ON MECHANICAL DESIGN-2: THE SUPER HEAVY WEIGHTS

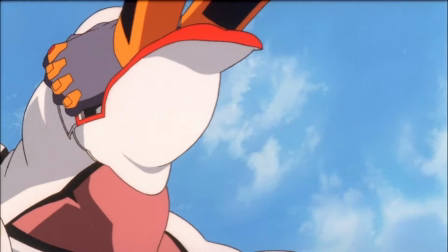As in, all this force just goes right into the skull and just shatters it completely.
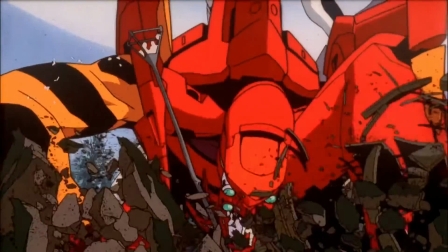Then after that, the unit lands on all fours, and look at how the ground elastically ruptures from the force of impact.
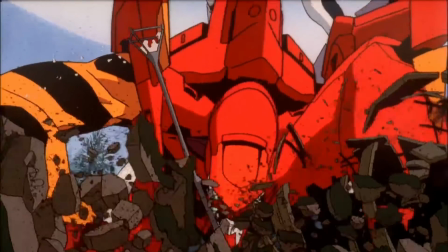The ground pressure of the landing breaking open the structures of the soil and the buildings on it.
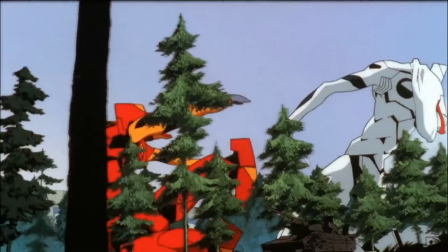As another example from this fight, there's this fantastic shot.
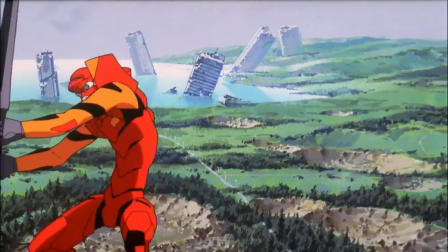Notice how the MP Ava's blade-slash-spear thing that they are fighting with leave these contrails in the air.
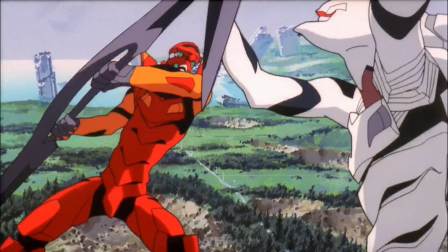It's as if the volume of the airflow over the blade is being considered as a detail.
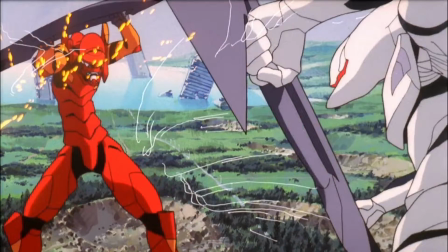Because yeah, a sword, this wedge thing the size of a plane wing slicing through the air at that much weight,
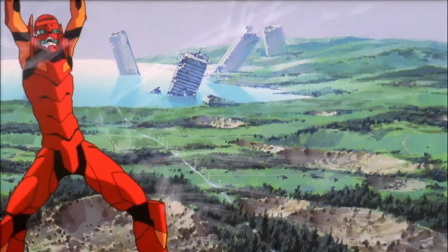it would develop pressure and airflow vortexes around it, which would probably condense moisture into some kind of contrail.
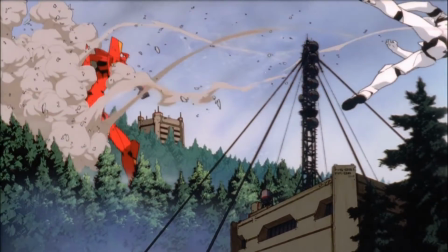We see this again when the MP Ava is thrown through the air, sucking debris and smoke and dust with it.
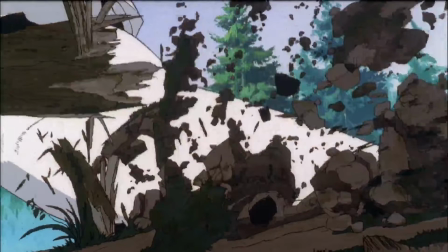We also see the Ava units absolutely carved through the earth. Something as big as these things would, of course, not simply step on the ground evenly.
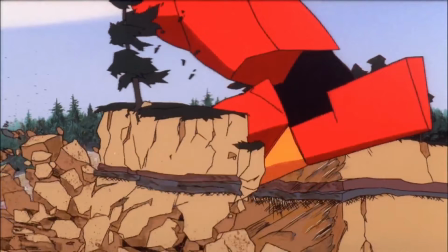And for sure here, whole hills and cliffs are gouged through, just by the casual steppings and strides of this fight.
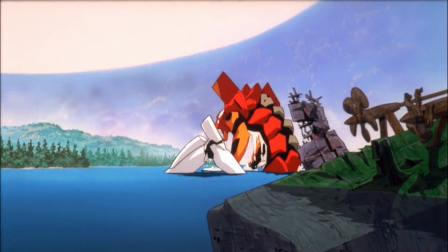So once again, it's a fight that looks very swift, but the point here is that the mass is being considered.
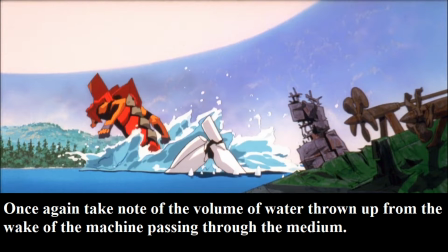The weight of Eva Unit 2 is being thought and taken into account, and it's being shown on how it impacts the environment.
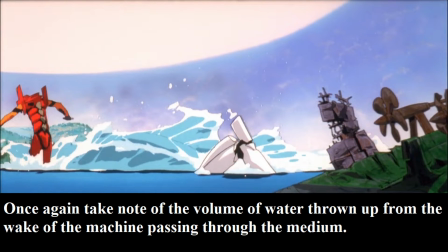I will admit, it's perhaps not as pure an example outside of this movie, and the Evas can get very, very zippy later on, when they became this.
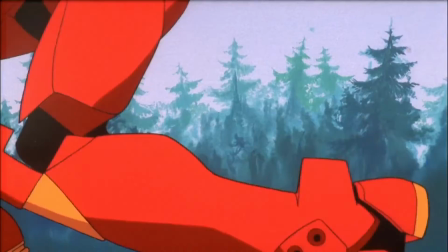So these things kind of get lost. But within the context of this film and within the context of this one sequence, it's very very much present.
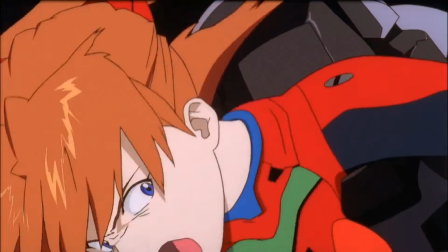It's very much drawing from the inspirations of tokusatsu shows like Ultraman and the others.
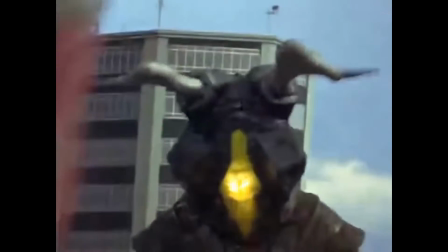Shows that had to work with cinematography to try and show miniatures as, well not miniatures, and as suit actors as these immense things.
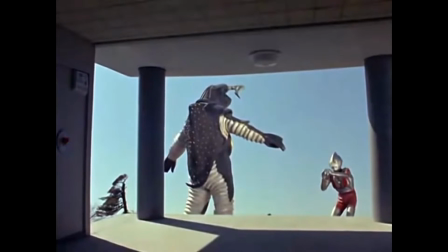Using camera effects like slowing down the frame rate to try to communicate an immense size and power, and slowing down explosions for example.
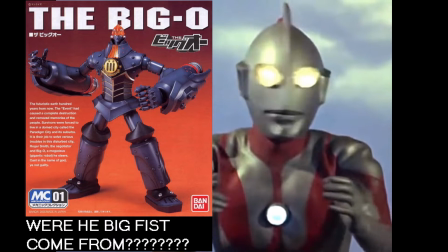What makes this is kind of an interesting thing is that the Big O also took from Takusatsu as an inspiration for these kind of dramatic heavy one-on-one fights.
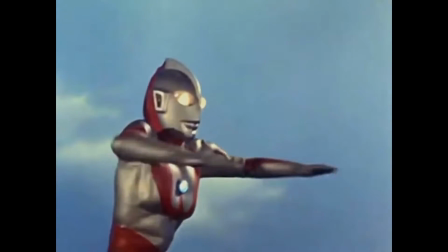Albeit just from slightly different shows than from Evangelion. Now as another interesting note, the Big O's staff also worked on something else.
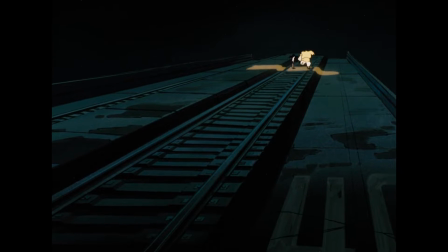To close off, I think you know what I'm gonna show you. You know what I've kind of been hinting at.
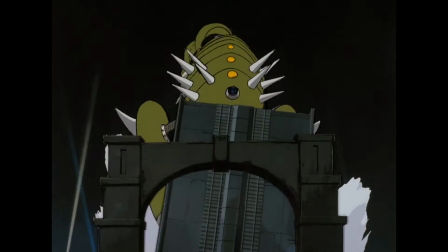There's no way not to end on this guy. Probably undisputedly, the king of the super heavyweights.
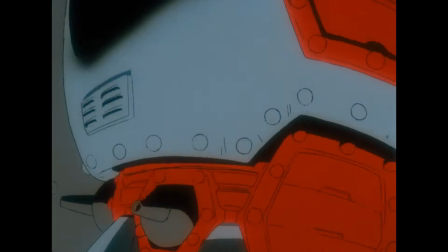In mechanical design and in animation, A mecha who one could very well describe as a walking iron mountain.
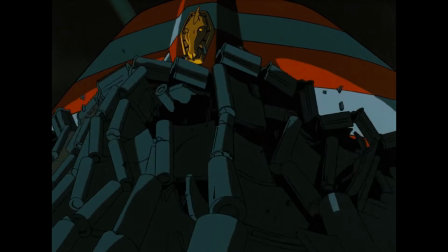Giant Robo.
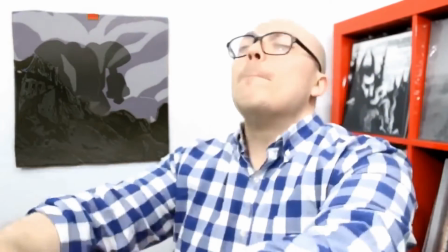Giant Robo is so god damn thick, this is due in part to one of my personal favorite mechanical designers, Makoto Kobayashi,
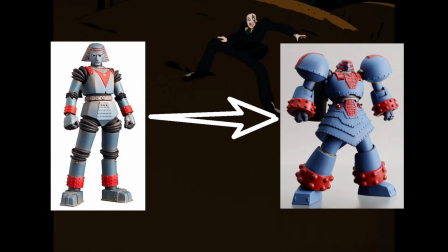in his effort to redesign it from the classic Giant Robo into the one used for this OVA.
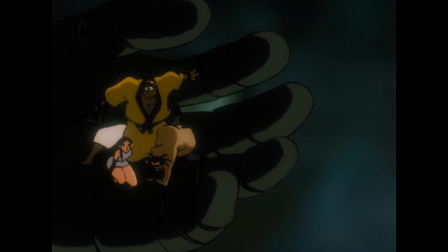Once again, his introduction says it all. Windows shatter, neon lights flicker from the impacts, and the ground rocks and blow back from its giant footsteps.
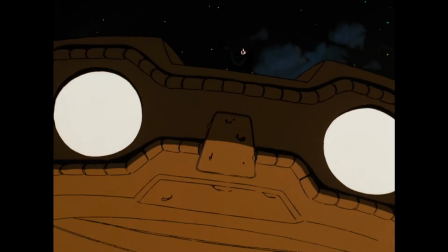One kick or punch is titanic enough to obliterate enemy machines.
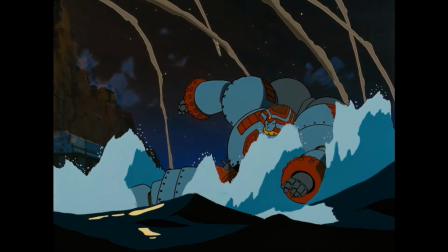We see this similar trend of simple direct blows causing catastrophic damage.
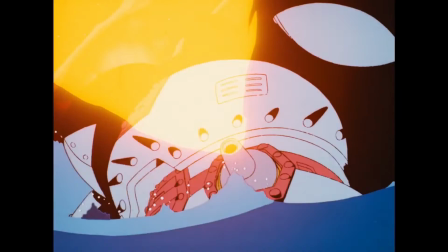Even its smallest caliber weapons, the cannons on its torso, are practically like battleship guns.
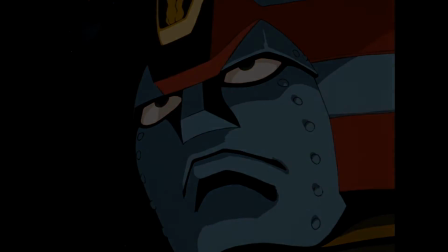It really is a fantastic imposing design. Even when it fires up its rocket pack, it seems insanely, like, heavy.
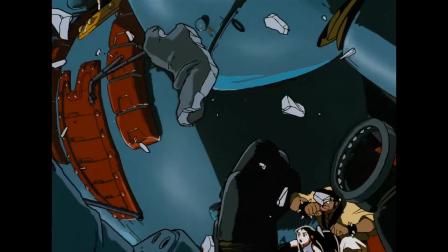It's not a zippy jetpack, it feels like twin Saturn V rockets taking off. And oh man, this pose.
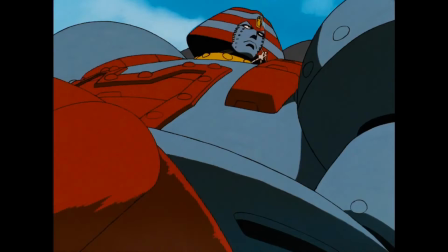I do this pose when I wake up in the morning. It's a really good pose. But yeah, in terms of the actual mechanical weight, actual steel,
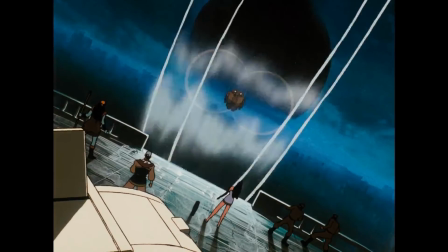and reactor-driven machines carrying that human form, nothing feels quite so hefty as Giant Robo.
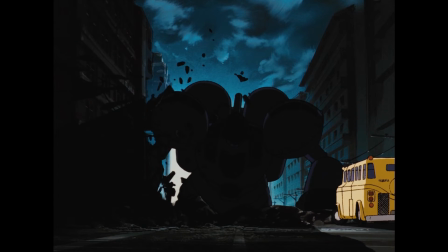So I hope you enjoyed this little focus.
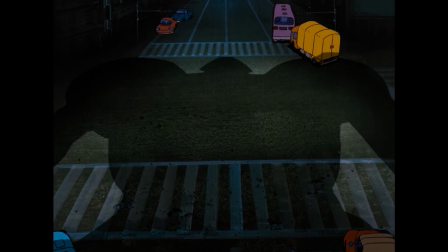I will look forward to doing more and focusing on some designs soon, as well as focusing on the artists behind them, the mechanical designers.
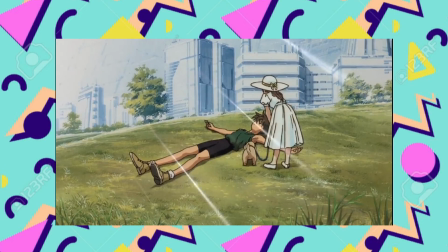But next time, it's time for a happy little video about a cheery girl and her happy dog who get into some wacky hijinks,
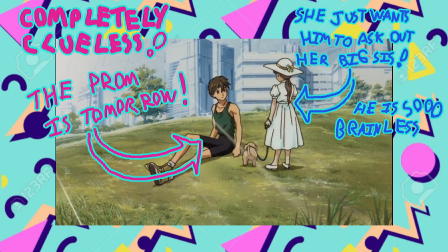and it leaves a big impression on a young boy, and hilarity ensues.